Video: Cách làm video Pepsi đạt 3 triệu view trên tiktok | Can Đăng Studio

Sau đây là cách mà mình đã tận dụng mọi thiết bị ở trong phòng chụp để quay quảng cáo video Pepsi đạt 2 triệu view ở trên TikTok.
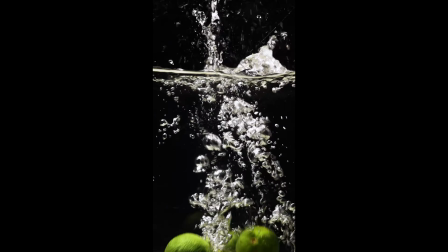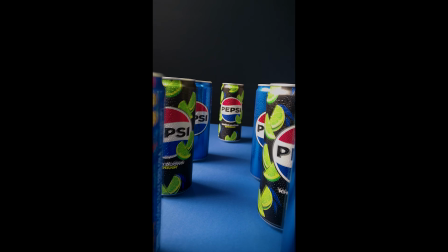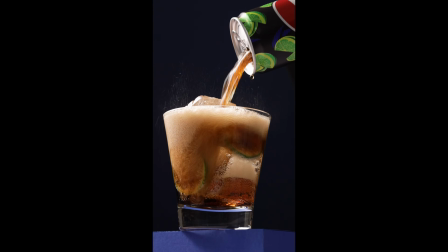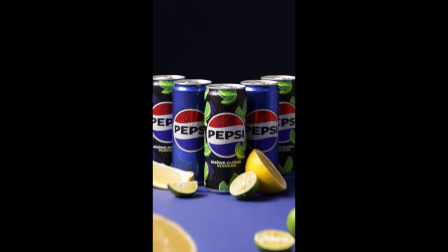Để bắt đầu cho quá trình quay thì mình cũng sẽ nghiền ngẫm lại cái màu sắc của nhận diện Pepsi một chút. Thì ở trên cái sản phẩm thì họ sẽ sử dụng khá là nhiều tông màu xanh là chủ đạo, kết hợp với đó là một chút màu đỏ và màu trắng. Thì ở video này mình cũng sẽ sử dụng phông nền và bối cảnh tương tự như màu nhận diện của Pepsi.
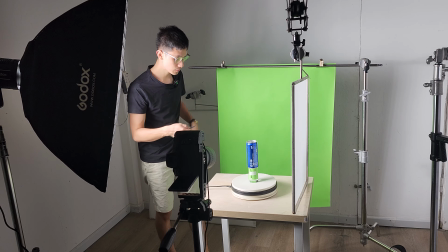Với cảnh quay này thì mình sẽ quay tròn cái chai Pepsi ở vị trí ở đây.
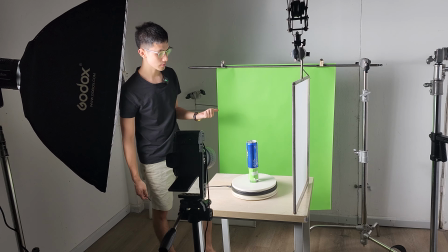Sau đó phía đằng sau mình sẽ để phông màu xanh lá cây, để sau đấy mình có thể là ghi phông ở trên Premiere Pro.
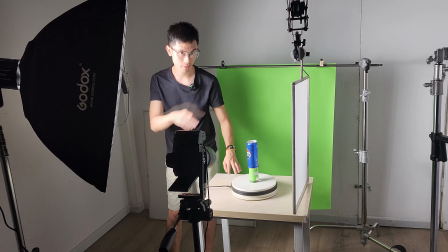Đó, khi sản phẩm của mình sẽ quay tròn 360 độ như thế này.
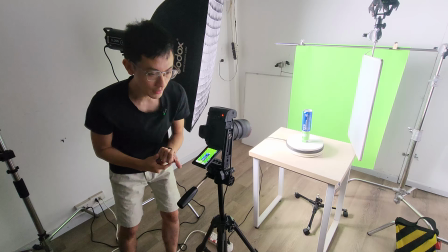Từ góc quay này thì các bạn có thể thấy là mình đang chỉ có sử dụng có một đèn SL200, bởi vì là hiện tại thì mình đang chưa có quá là nhiều đèn.
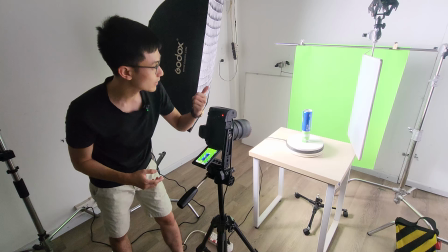Đó, mình sẽ đánh nó tương đối trực diện một chút về phía phông và phần sản phẩm. Ở đằng sau thì mình có để thêm một lớp tản nữa, để sau này có thể dễ dàng key phông cho sản phẩm nhất.
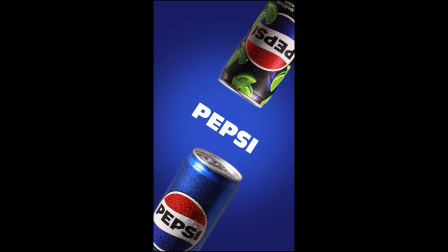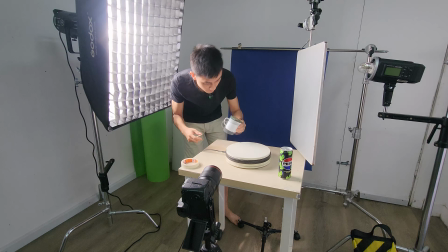Thì đến bước này thì mình sẽ sử dụng một cái hộp xốp như thế này, đặt chúng giữa tâm.
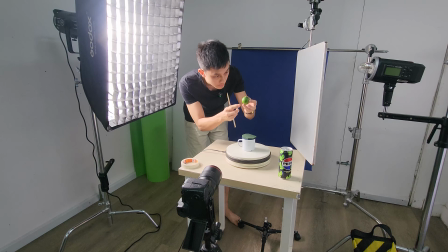Đó, và sau đó thì mình sẽ sử dụng quả chanh này. Nó sẽ xoay tròn như thế này.
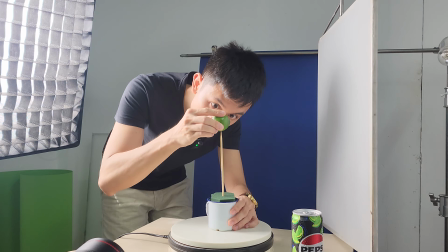Mình đang nghĩ xem là cái hướng xoay như thế nào thì sẽ đẹp. Cắt đây đi.
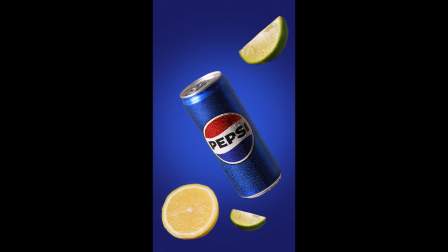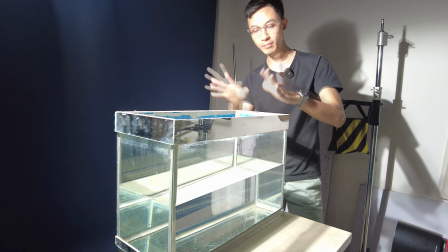Ok, để làm sáng tạo hơn cũng như tạo được sự mát mẻ hơn cho cái khung hình thì mình có chuẩn bị một cái bể nước ở đây.
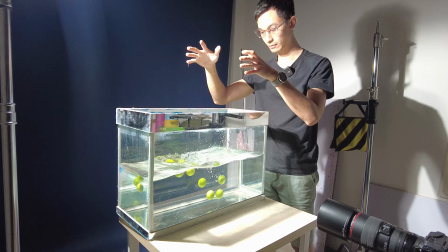Sau đó thì mình có thể sẽ thả chanh, ném chanh rồi ném chai nước xuống đây để xem cái hiệu ứng nước nó như thế nào.
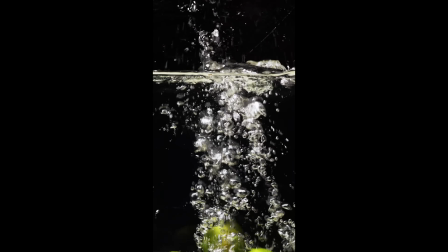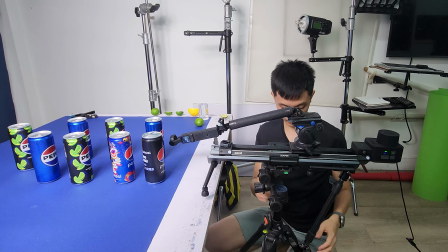Đây, chúng ta sẽ chỉnh cho cái này ôm sát vào bàn.
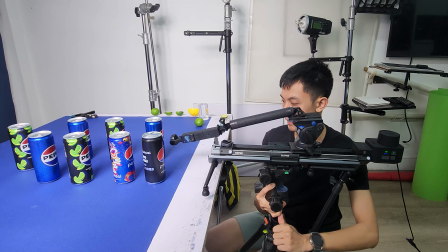Ê da, khá là khó khăn.
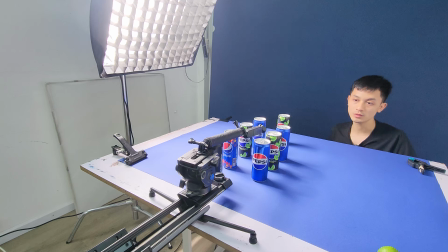Đó, ở đây là một thiết bị tự chế của mình. Thì mình đang sử dụng một chiếc gậy nối dài cùng với cả chiếc DJI Pocket 2.
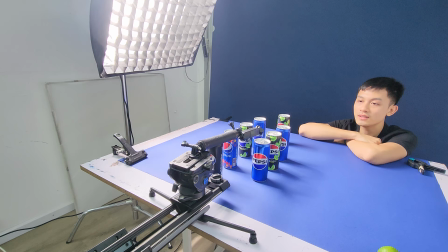Đây là một thiết bị để có thể tiết kiệm tiền chi phí so với cả một chiếc ống kính chính hãng của Laowa 24mm.
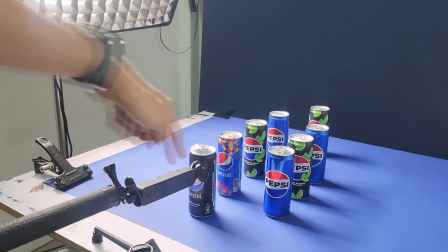Thì cái phần slide của mình nó sẽ chạy tiến vào đây, và cái phần trung tâm cuối cùng nó sẽ chính là cái chai này.
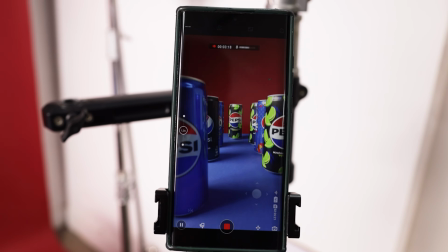Rất là tiện, bởi vì là thiết kế của Pocket 2 này có thêm kết nối với điện thoại,
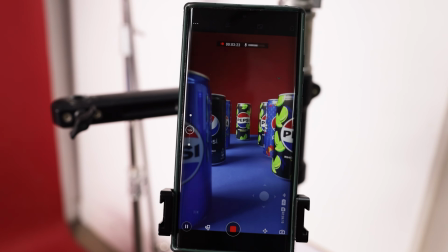nên là mình có thể dễ dàng quan sát được cái thành phẩm của mình như thế nào.
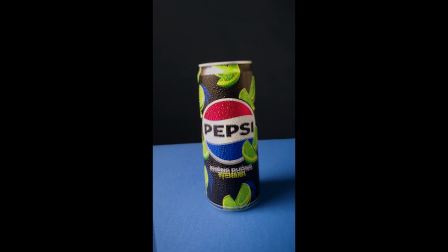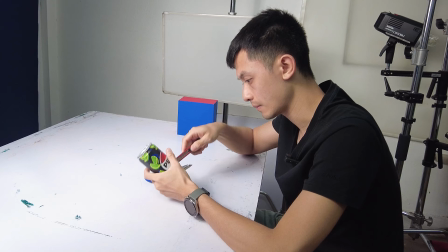Để tạo được sự thu hút mát lạnh cho đồ uống, mình sẽ set một cảnh rót Pepsi từ trong lon ra cốc.
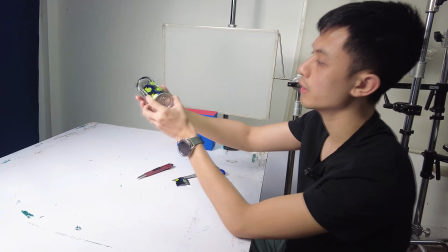Ở đây mình sẽ set cố định lon Pepsi để có bố cục đẹp mắt nhất, cũng như khống chế dòng chảy nước dễ dàng hơn.
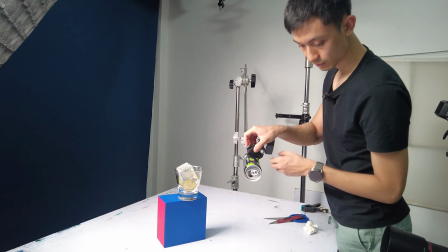Mình sử dụng một tay am cùng với Super Clamp để kẹp lon Pepsi. Sau đó sẽ sử dụng một chai Pepsi rót cái dòng nước từ trong chai vào lon.
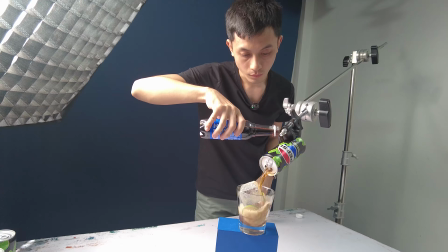Các bạn có thể thấy vị trí lon vào cốc của mình hoàn toàn cố định trong quá trình quay cảnh rót này.
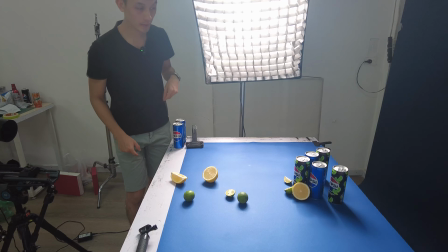Đây thì mình sẽ chia nó thành hai layer.
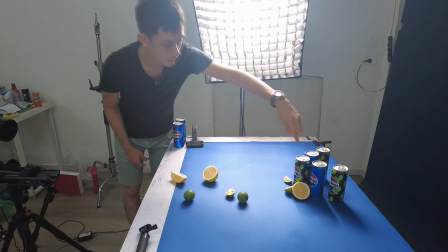Một cái layer là cụm Pepsi chính nó nằm ở đây, xếp cùng một số những cái đạo cụ nằm ở phía chân như thế này.
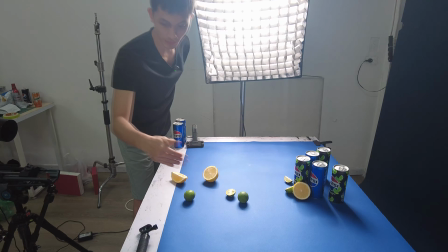Đó. Còn phía trước đây thì mình sẽ dựa theo cái khung hình ở trên slide và mình sẽ đặt nó,
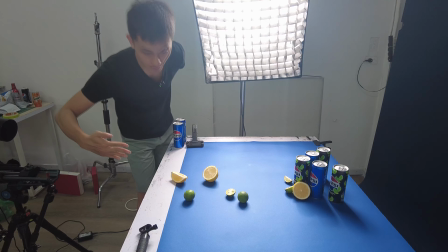sau đó thì cái phần máy ảnh nó sẽ tiến từ phía kia đi xuyên
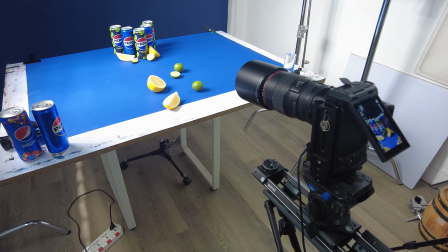qua những cái dụng cụ này và sẽ kết thúc ở cái phần chai Pepsi ở chính giữa.